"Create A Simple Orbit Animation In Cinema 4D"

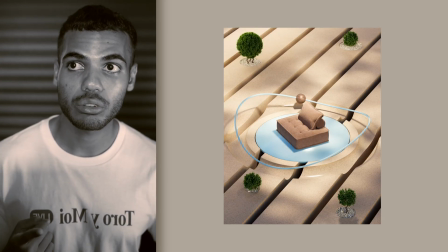[0:00]
This is the third iteration of my Orbit series, modeled and animated in Cinema 4D, rendered out in Optane.
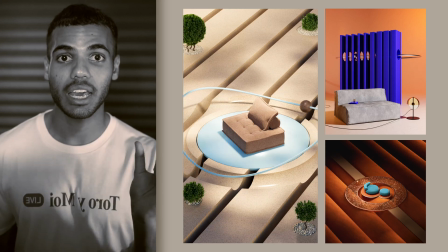[0:07]
Let's just get started. The Orbit series typically involves, obviously, a smaller object revolving around the focal point of the scene.
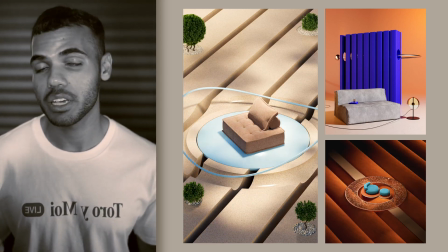[0:16]
Usually the focal point is a product or a piece of furniture, and in this case I've used a chair.
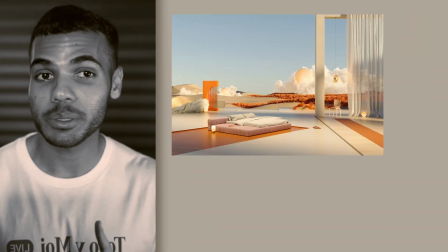[0:22]
I also love incorporating architectural elements in a scene, so columns, pillars, doorways, staircases, whatever it may be.
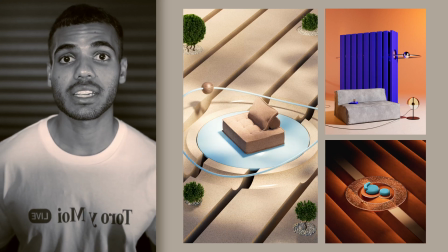[0:30]
This really helps me play with the scale of a scene as well as how to highlight the product using spatial awareness. Before I even begin modeling I always have my references ready to go, so lighting, materials, composition,
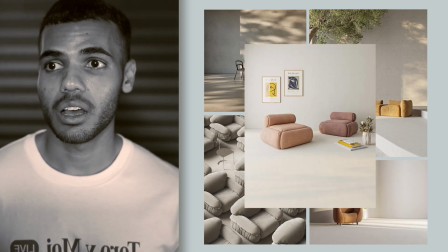[0:48]
overall aesthetic, the mood of the scene, material combinations, visual balance, whatever it may be.
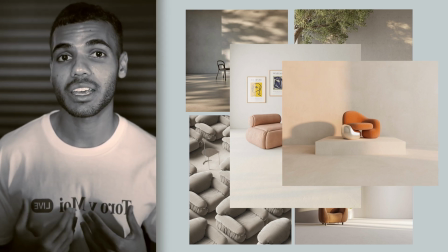[0:55]
This really helps me stay on track because i'm someone that can lose sight of what my original aim was so
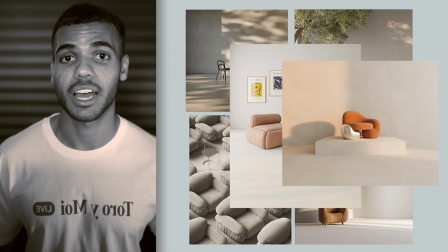[1:00]
i always refer back to my references during the design process once
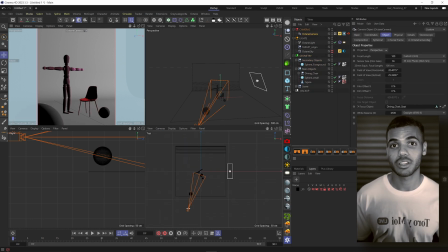[1:09]
i have a fresh file open i will start modeling the primary visual elements of the scene
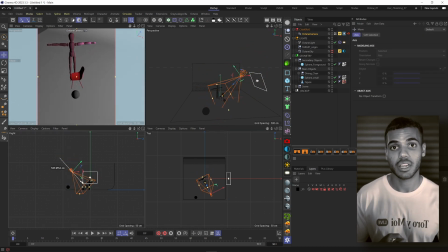[1:14]
so this is typically the large architectural element as well as the product
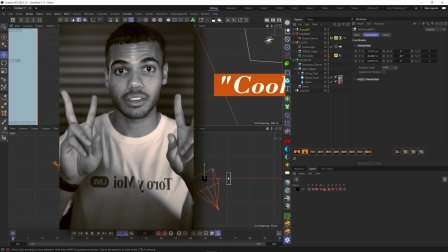[1:19]
itself i kind of call this phase the cooking phase so i'm always playing
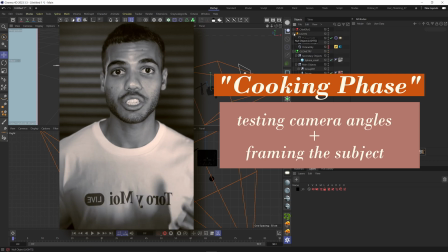[1:23]
around with different camera angles compositions seeing what i like also
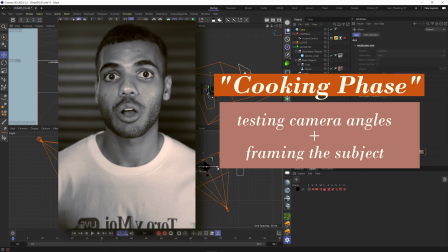[1:28]
adding in more modeling elements that help frame the subject of the camera.
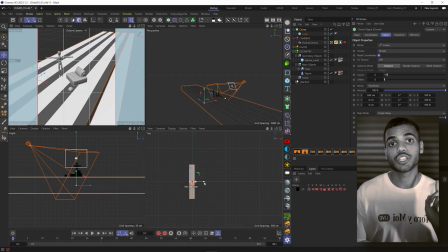[1:34]
As you can see the first things I started off with was the floor, the chair model as well as the cylindrical disc underneath the chair.
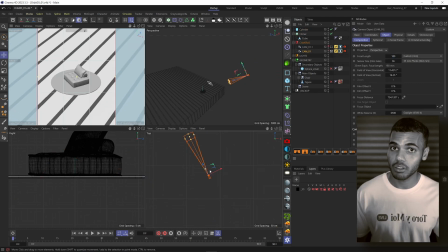[1:41]
Once I have my basic modeling and blocking laid out as well as a camera angle I'm happy with I will start adding the basic dynamics of my scene.
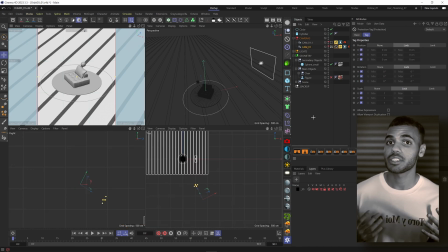[1:51]
This is where I started animating my sphere along the circular path.
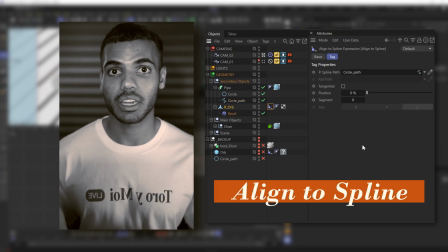[1:55]
I used an align to spline tag then keyframed the position from 0% to 100%.
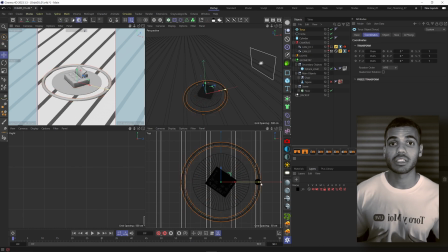[2:01]
Once I've added some basic dynamics I will continue to add some modeling details.
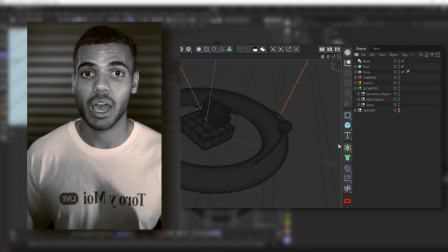[2:07]
The first thing I added was the tube cutout in the floor so what I did was I grabbed my floor which was in a cloner put that inside a boolean
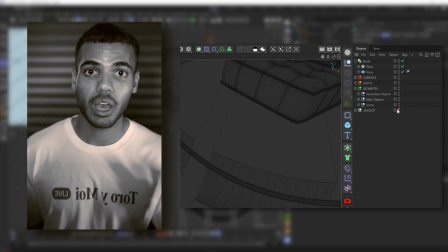[2:15]
and then I grabbed a tube from the primitive objects menu made sure it was the same radius as my path chucked that underneath
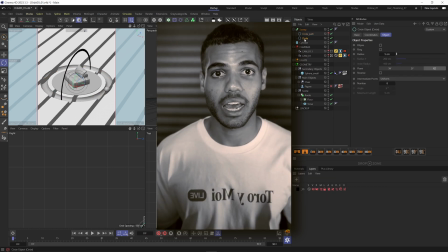[2:23]
my cloner floor in the boolean and then it made a nice cutout that sort of framed the animation of the sphere a workflow
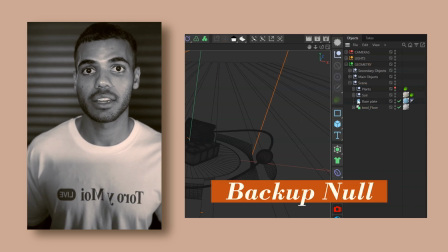[2:32]
tip that I always use in all of my scenes is creating a backup null that is hidden from the viewport and the renderer I use this null to chuck in modeling objects that I want to keep the original form of without losing progress this way I can just make a copy that into my backup null
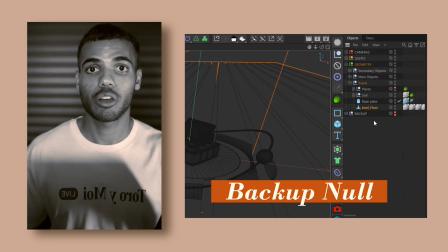[2:49]
and now play around with this copy that i've made this lets me bake down objects animate it put it into a volume builder without losing any progress
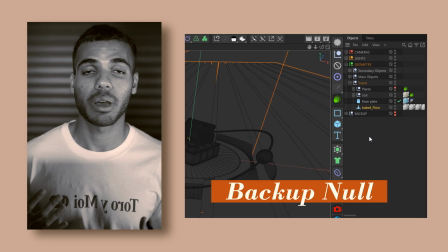[2:57]
and this way i don't have to keep incrementally saving my file and taking up a bunch of hard drive space i also ended up deciding to change my orbit
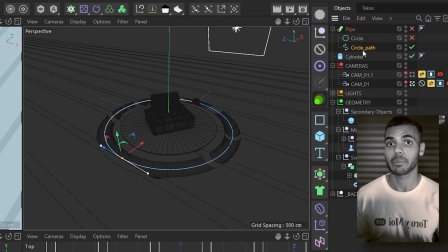[3:05]
path to be from flat to have different elevations so all i did was make my spline editable made sure it had uniform subdivisions and
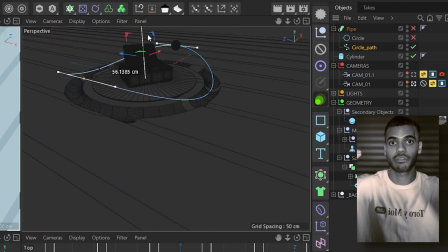[3:13]
then pulled up some points of the spline part.
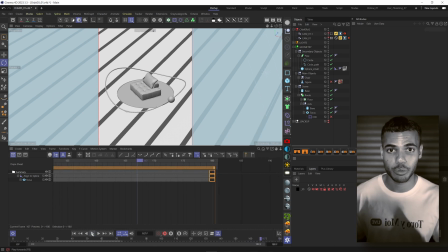[3:17]
I also tried out a few different techniques with the floor cut out so I brought up the tube and then started keyframing the rotation of it to have some dynamic intersections.
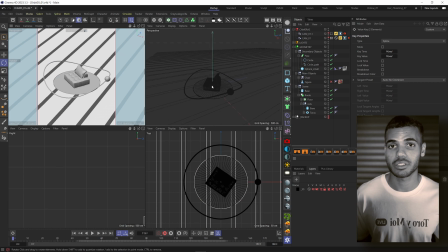[3:26]
It ended up not looking really good but this is just a common part of the design process.
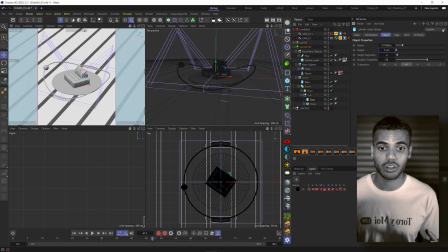[3:30]
I'm always slowly adding some detail to the model as well so with the disc plate underneath the chair I created a nice little shadow gap and a nice cutout so that it would be flush with the floor.
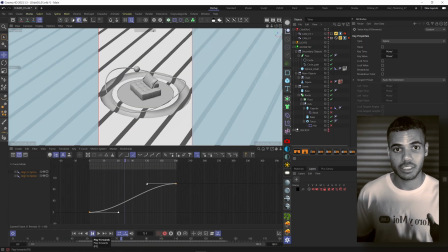[3:41]
After that I went back into my dynamics and started to adjust the keyframes of my spline path animation i wanted the sphere to kind of accelerate as it went down the path and then slow down as it went back up to kind of loosely simulate physics all i had to do was play
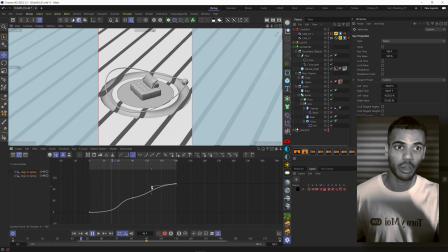[3:58]
around with the keyframes using the row of icons in the top bar and you just kind of play with the handles until the curves kind of match the movement that you're after now